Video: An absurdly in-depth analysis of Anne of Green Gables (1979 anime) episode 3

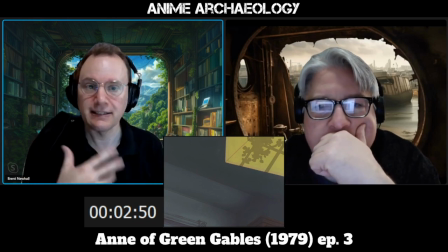Such a mundane detail that we've all done, we've all seen.
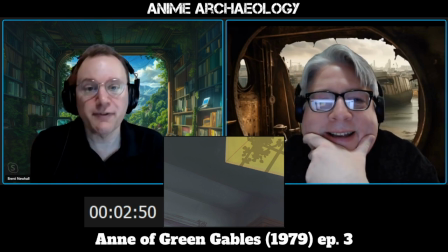Right. But it also gives you that sense again of waking up,
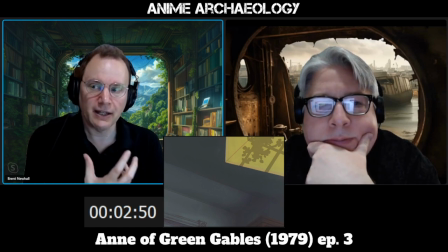and more importantly, that sense of Anne kind of coming out of the darkness into the light.
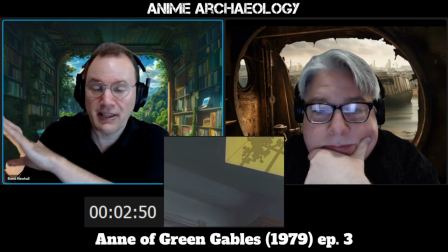Of we had that, remember that very kind of weird dark dream she had of
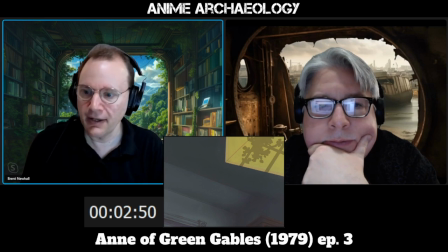the carriage ride, and we're starting to transition out of that now mentally.
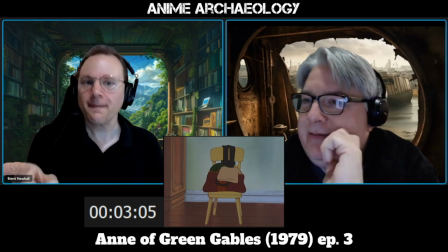Ah. She notices. Yep. Marilla folded up her clothes.
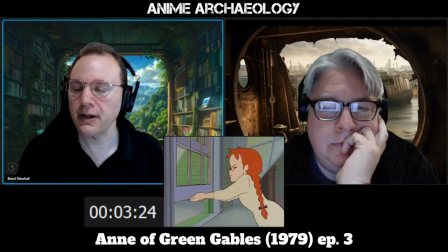Huh. This is a little detail that they brought in from the book, that the window in Anne's room is stuck.
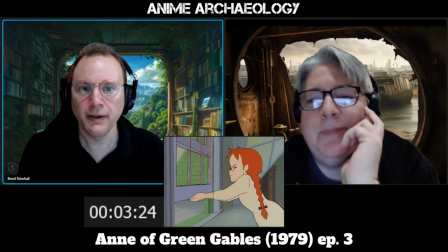It's doesn't move up very well. and so I just like that detail.
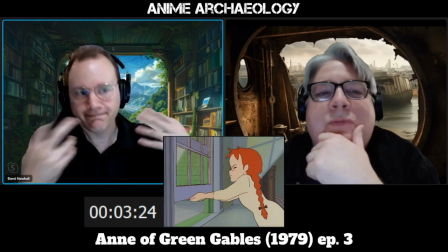And it's a detail that, again, grounds the show, where one of those little details that, you know, yeah, houses have some windows that are a little stuck.
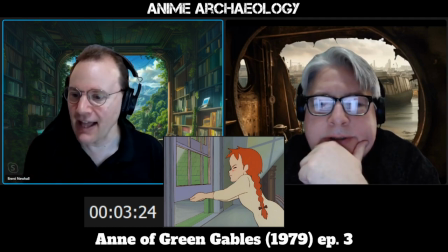Yeah. And it just adds that little level of reality to the show.
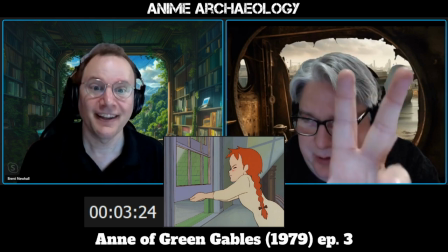And how did you like the bough on the tree outside just moving up and down like that?
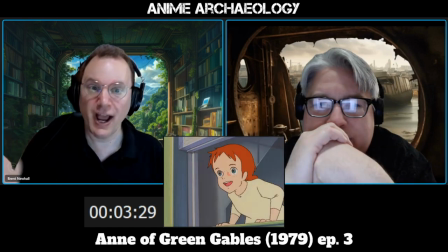Gorgeous. And contrast this expression to her expression last night.
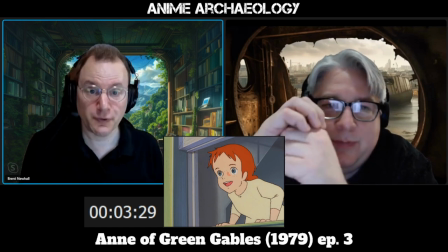Yeah, no joke. Which tells us a few things. First, she is able to recover.
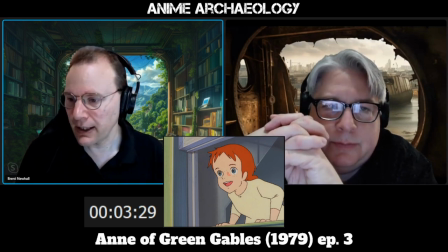Right, from these things. She's not perennially depressed. But also, she does have that love of life.
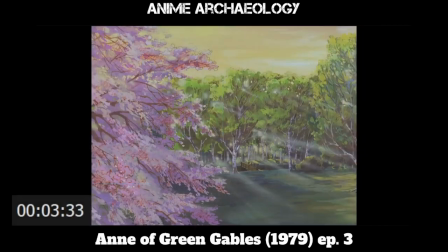Also impressive because, like, you had to paint this, and it's the dawn light shining through the trees. So this is basically just for this shot, they have this one background. It's a lot of work.
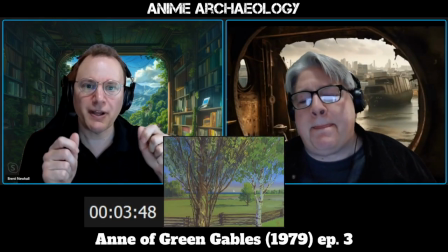Also note what they're doing here. They keep throwing little details into the middle of the landscapes.
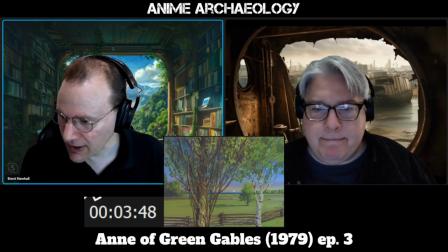So in the previous shot, I'll see if I can get to it. Yeah, you see that little house.
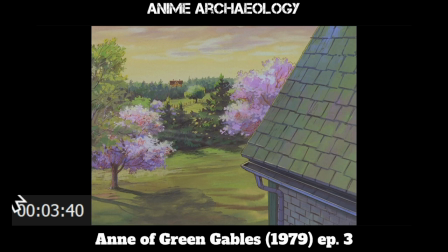That house, right. In the distance. And then we move forward and we get that little, little boat there.
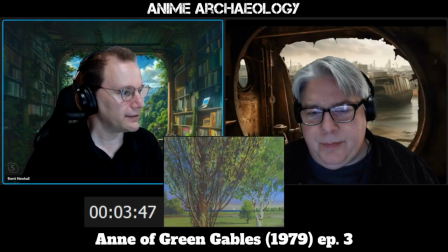And it just draws your eye. Now, here's something to me.
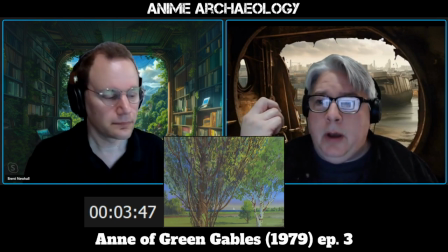I have not read this book. I'm aware of it, but I have not read it.
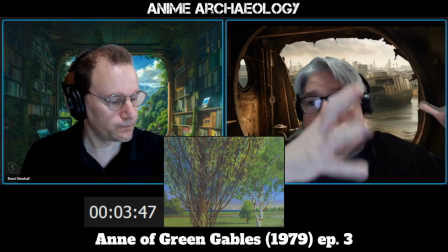You've read it. Mm-hmm. And one of the things that I'm noticing in all three episodes is the concept of,
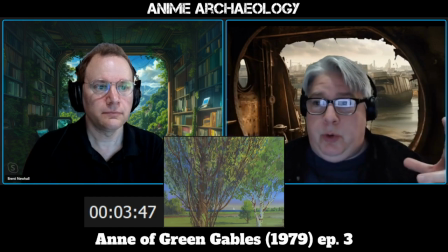we're going to show you how beautiful Avonlea is. It's not just about how it sparks Anne's imagination, but we're going to show you everything why you want to be, why you want to, you the viewer, want to be here.
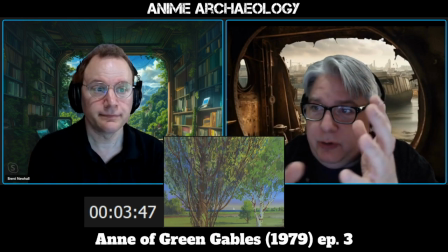Yeah. So in the book, do they take as much effort there as they do in this?
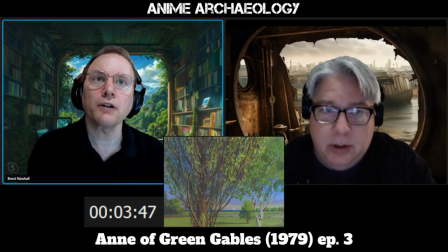Not directly. Because I think Avonlea is Anne's happy place. Or becomes Anne's happy place, right? And we see that happening here.
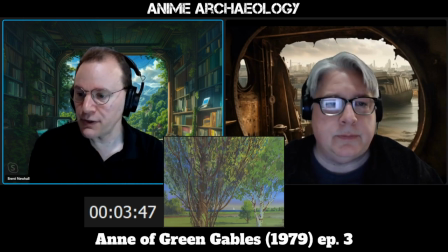It is becoming that for her. Okay. And so, as I recall, there aren't, like, there are lovely descriptions of the place.
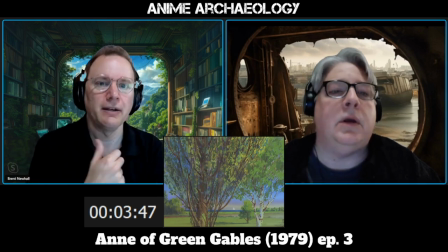But it's more about its meaning for Anne. than you know, the rich bucolic landscape descriptions.
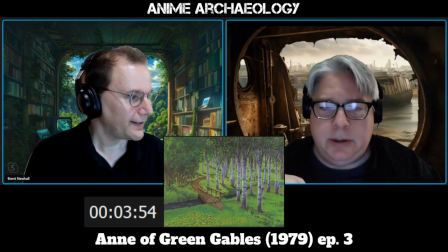Gotcha. Ugh. I know. Can that be my backyard?
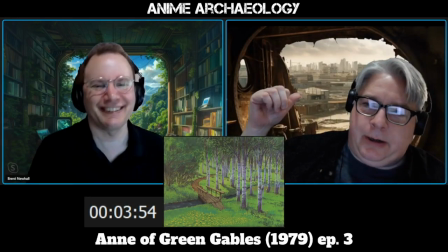Look at what I'm looking at every day here. Can I have that in my backyard, please?
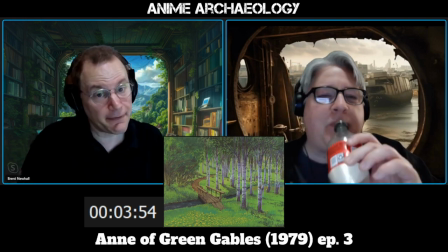Please and thank you. It should also be pointed out the symbolism here, right?
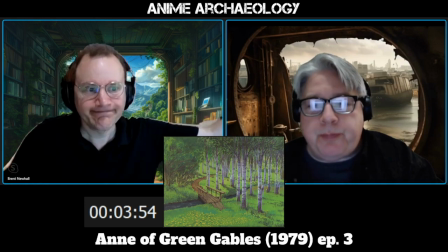A path forward. Right. Communication here.
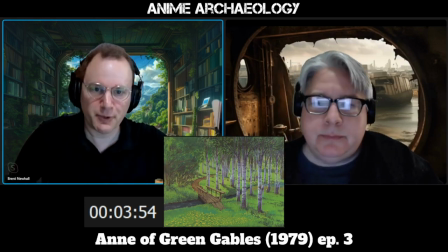Now, for those who've read the book, you know this is the path between Green Gables and Diana's house,
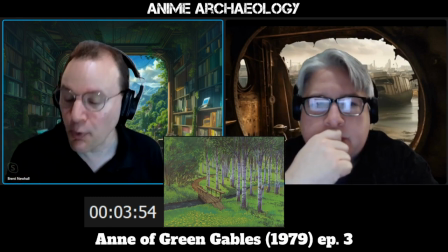they'll take back and forth. So it's an important spot in the show.
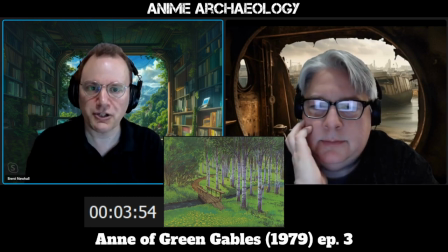And again, it's interesting watching an adaptation here where they can assume the audience is familiar with the book, or a certain number of them. So this is a bit of fan service, if you will.